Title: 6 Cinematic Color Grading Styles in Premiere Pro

In this video, we are going to discuss how to achieve 6 different color grading styles in Premiere Pro: Moody color grading, Bleach Bypass,
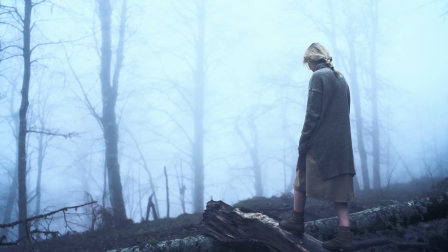0:07 cross processing, low key blue, high key saturated, and analogous color grading. This video is going to be very interesting, so please make sure you watch it till the end.
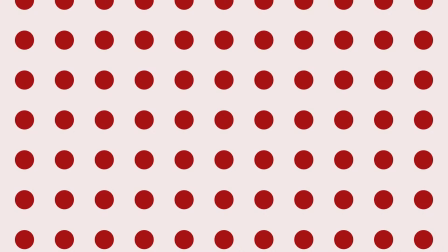Hi, I'm Sangeeta and welcome to my YouTube channel Vertical Dots. Before you start color grading your footage, you should first do color correction.
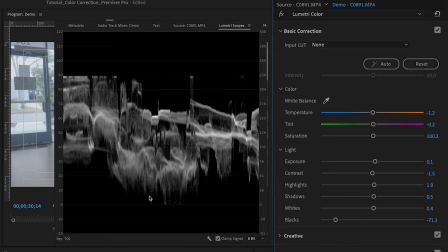0:33 This means you need to adjust the white balance, contrast, and fix skin tones if they don't look natural. If you are not sure how to do this, then you can click on this link or find the link in the description to watch a video about color correction. Now let's get started with the Moody color grading style.
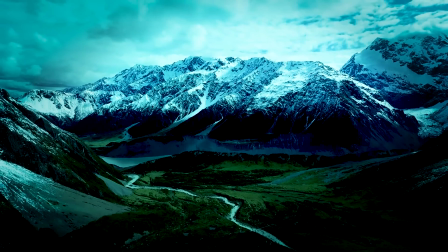0:55 This style adds darkness and drama to your footage with deep shadows and muted colors,
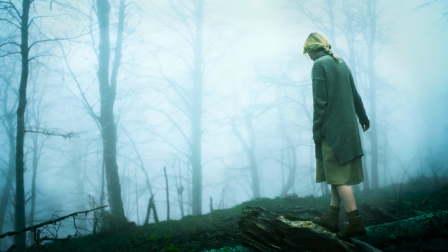1:02 creating a mysterious atmosphere. There are different ways to achieve this color grading style, but I will show you the basic way to do it in Premiere Pro.
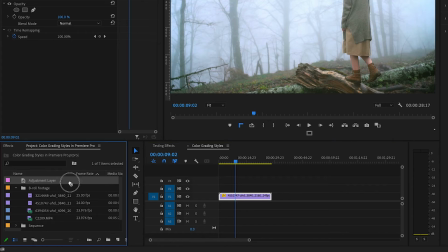1:12 First, we will use an adjustment layer for color grading.
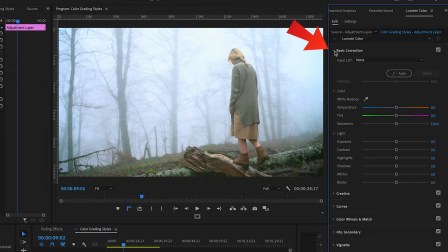1:18 Click on the Basic Correction tab and reduce the exposure.
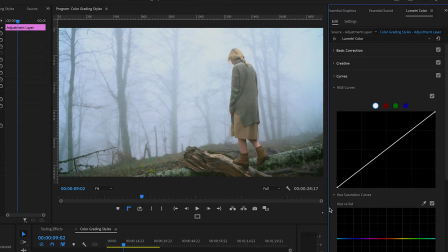1:26 Then go to Curves, where we will use RGB curves to add more darkness to the footage. Make 3 points for shadows, midtones, and highlights.
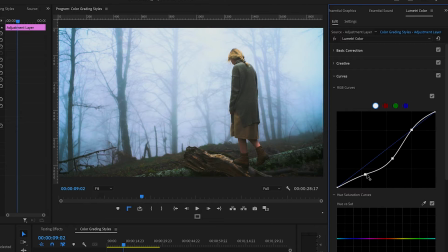1:38 Next, bring down the shadows and midtones and bring up the highlights a bit to get a contrasting look.
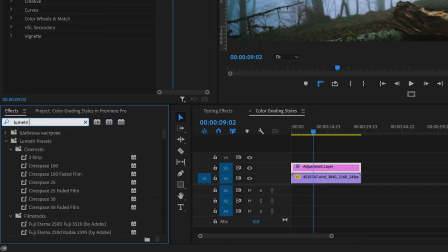1:49 Now go to Effects and look for Lumetri color. Double click on it to add it to the layer.
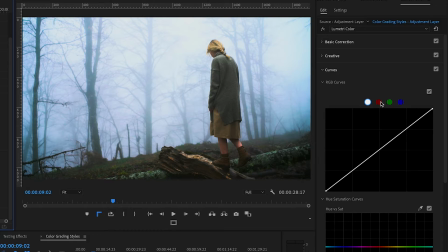2:02 Here we will use RGB curves to make changes in red, green and blue individually. We will start by taking down the red to give a cyan look to the footage. Bring up the green and blue.
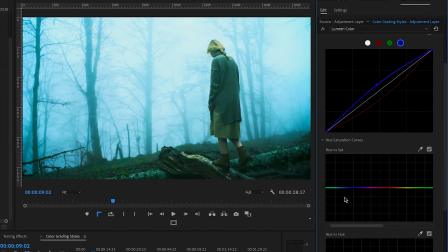2:22 And in hue versus saturation, tone down the blue a little bit.
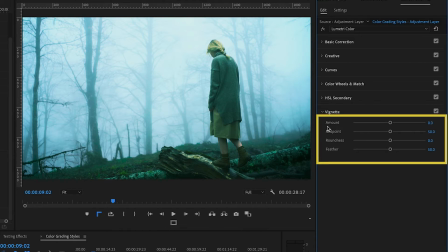2:35 Then add vignette effect and make changes to the amount, midtone, roundness and feather to achieve the desired look.
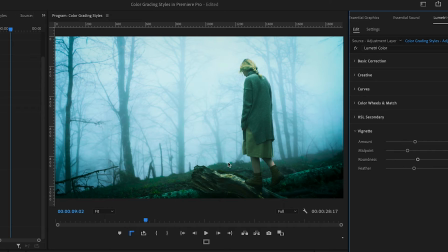2:47 You can already see it's looking cool, dark and contrasty. But we will enhance it even further.
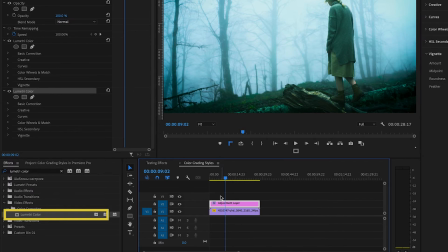2:54 Add another Lumetri color to the clip
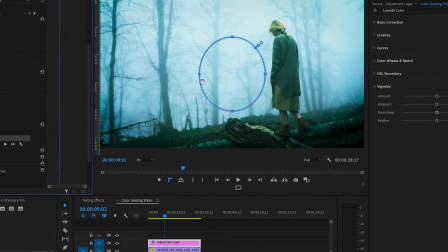3:00 and create a mask to highlight a specific area in the scene.
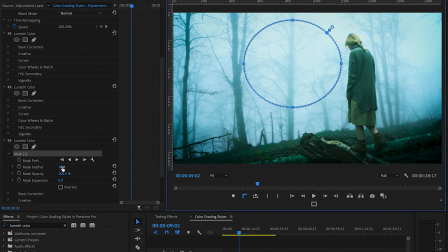3:06 Increase the mask feather
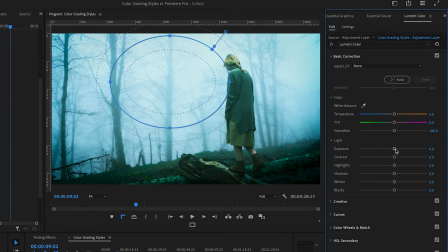3:11 and increase the exposure and whites to give a glowing moonlight effect to the sky.
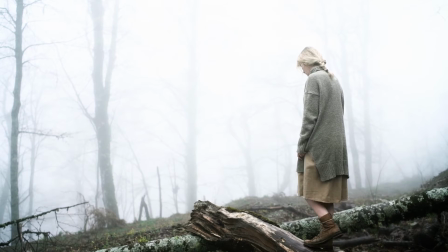3:21 Let's move on to our next style, which is the Bleach Bypass color grading. It is a simple effect to create.
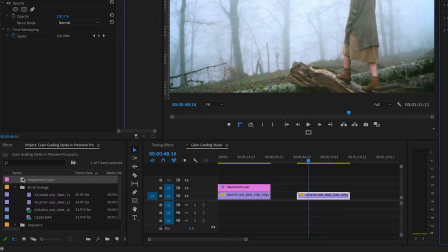3:28 First, add an adjustment layer
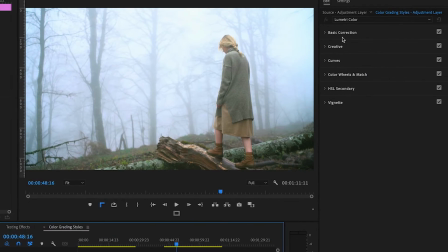3:33 and desaturate the image.
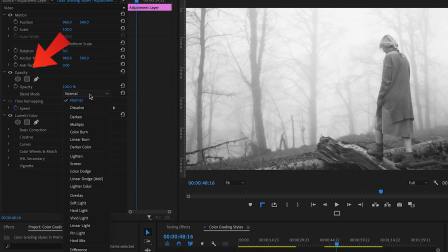3:40 Then go to the opacity settings and select overlay under the blend mode.
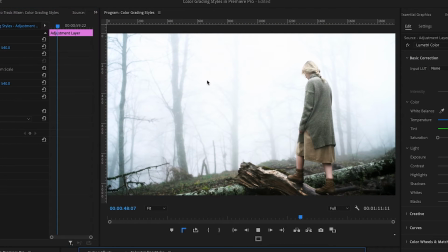3:46 This will give you the Bleach Bypass look. This style is commonly used in action movies.
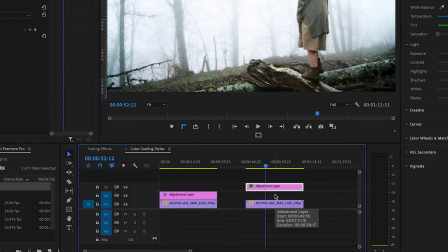3:53 To take it to the next level, we can move the adjustment layer up and place another adjustment layer underneath it.
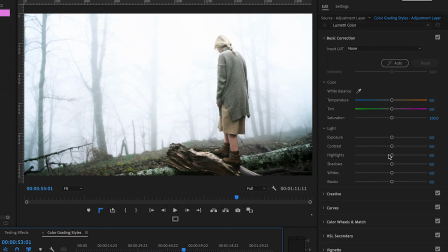4:04 Here we can add a different style. Bring down the highlights to see more details in the background.
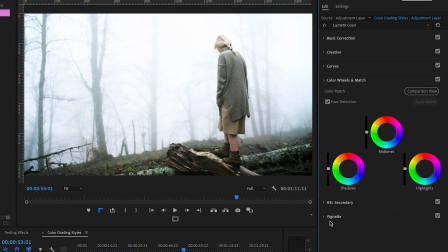4:11 Then go to the color wheel and add yellow to the highlights, red to the shadows, and red to the midtones to give it a warm look.
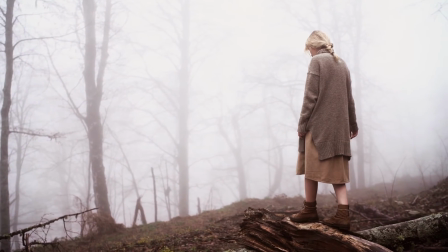4:23 And there you have it. Next, we will learn how to create a cross-processing color grading style. There are different ways to achieve this look, but we will use a basic and straightforward method.
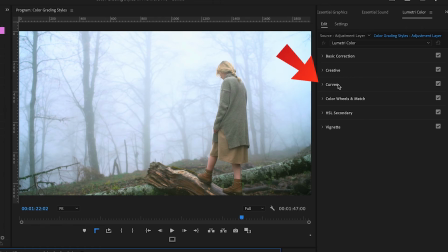4:37 To begin with, we will use curves. Open RGB curves.
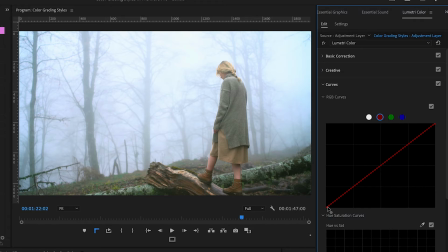4:43 Firstly, select the red curve and bring the shadows down while bringing the highlights up. After that, select the blue curve and bring shadows up opposite to the red curve. and bring the highlights down.
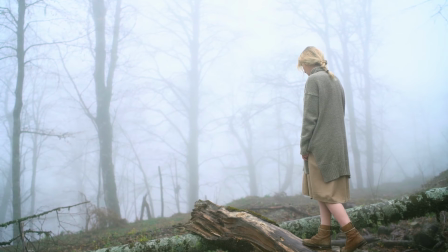5:03 Finally, you can compare the before and after results. If you are enjoying the video, then please give it a thumbs up and subscribe for more content like this.
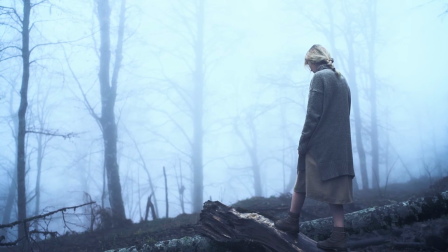5:14 Moving on to the next style, which is the low-key blue color grading. To achieve this look, we will need to follow a few steps.
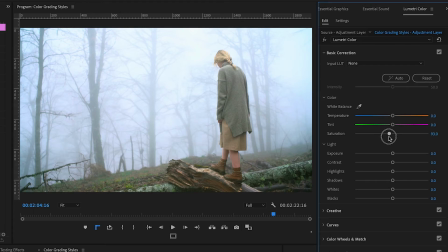5:23 Firstly, we will reduce the saturation of the image.
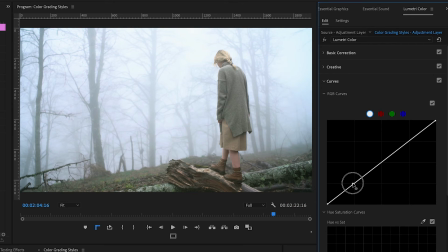5:28 Then we will go to the curve section and create points for the shadows, midtones and highlights.
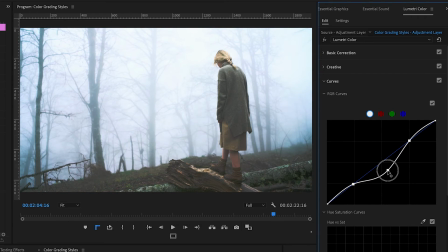5:35 We need to bring down the midtones to make the image low-key and darker.
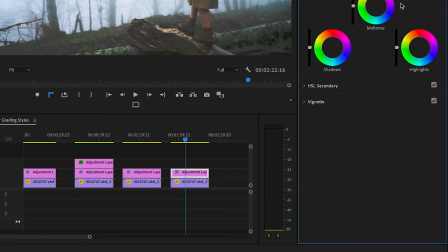5:46 Next, we will go to the color wheel section and add blue color to the midtones and highlights.
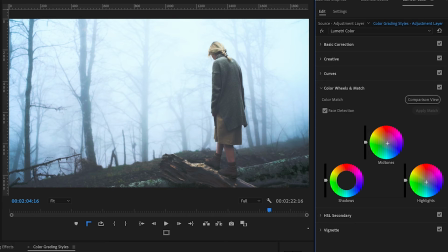5:55 But it's essential to choose the right blue shade that suits the image.
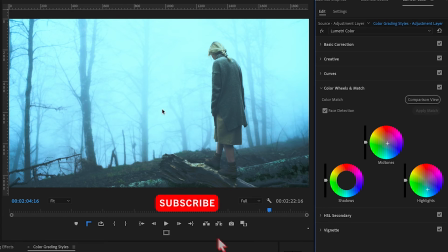5:59 Some blues look very unnatural, so we need to keep experimenting until we get the correct blue shade.
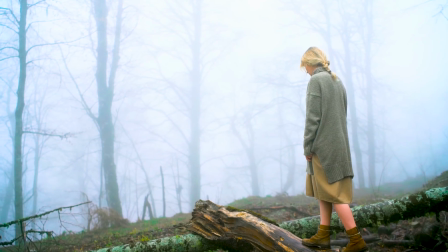6:09 Now we will talk about high-key saturated color grading style. You might think that just increasing the saturation will do the trick, but it's not that simple.
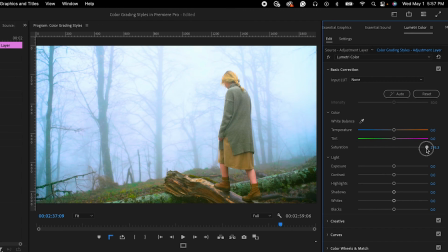6:19 If you increase the overall saturation, some colors may look too vibrant and it won't look good. Here's how we can achieve this look.
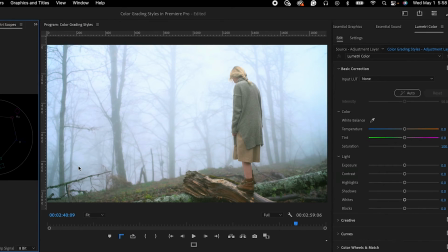6:28 Open the Lumetri scopes and use the waveform Luma and vector scope YUV.
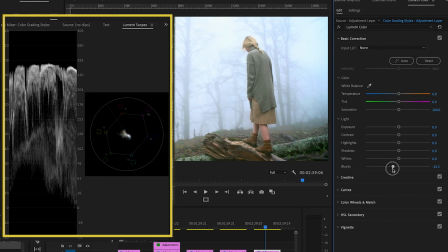6:37 Start by reducing the black to make it a bit darker in the basic correction. Then increase the contrast.
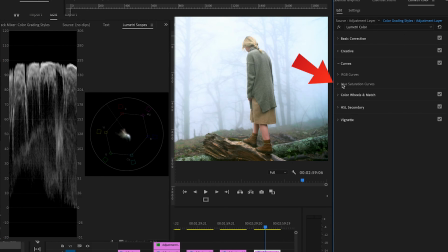6:47 Head to the curves and choose the hue saturation curves.
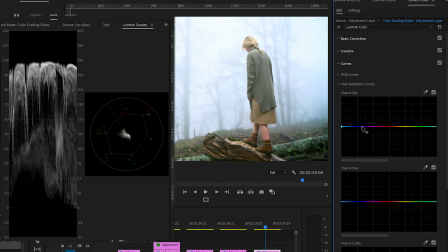6:52 Here we will create a point for each color: cyan, blue, magenta, red, yellow and green. Adjust each color to achieve the desired look.
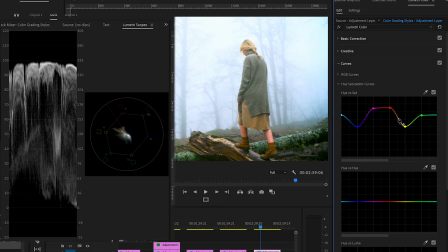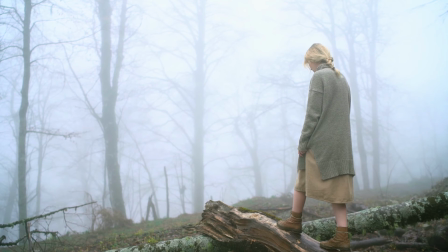7:17 You will notice the difference between before and after. We are now moving on to the last color grading style, which is analogous color grading.
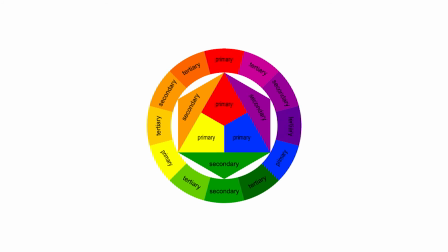7:28 This technique involves using colors that are close to each other on the color wheel,
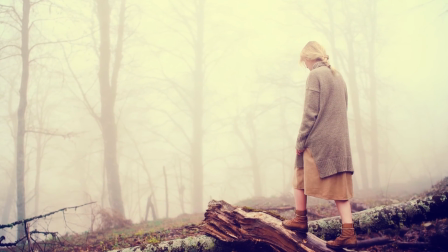7:33 resulting in a harmonious and unified palette that can evoke specific emotions or themes.
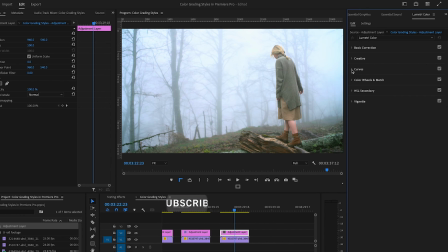7:39 Let's take a look at how we can create this look. First, we will adjust the shadows, midtones and highlights using the RGB curves.
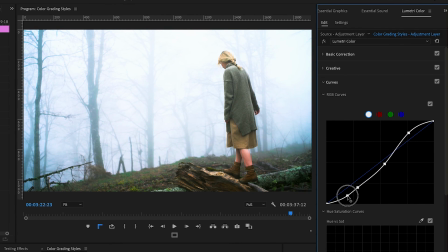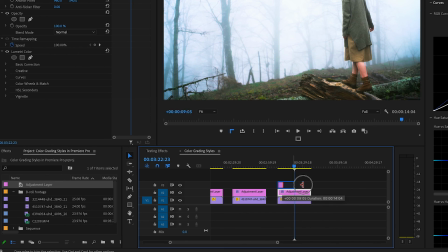7:52 Next, we will add another adjustment layer where we will desaturate the image.
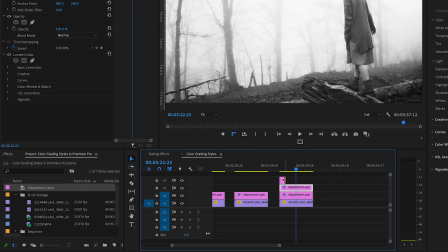8:03 After that, we will add one more adjustment layer, and this time we will use the analogous color effect.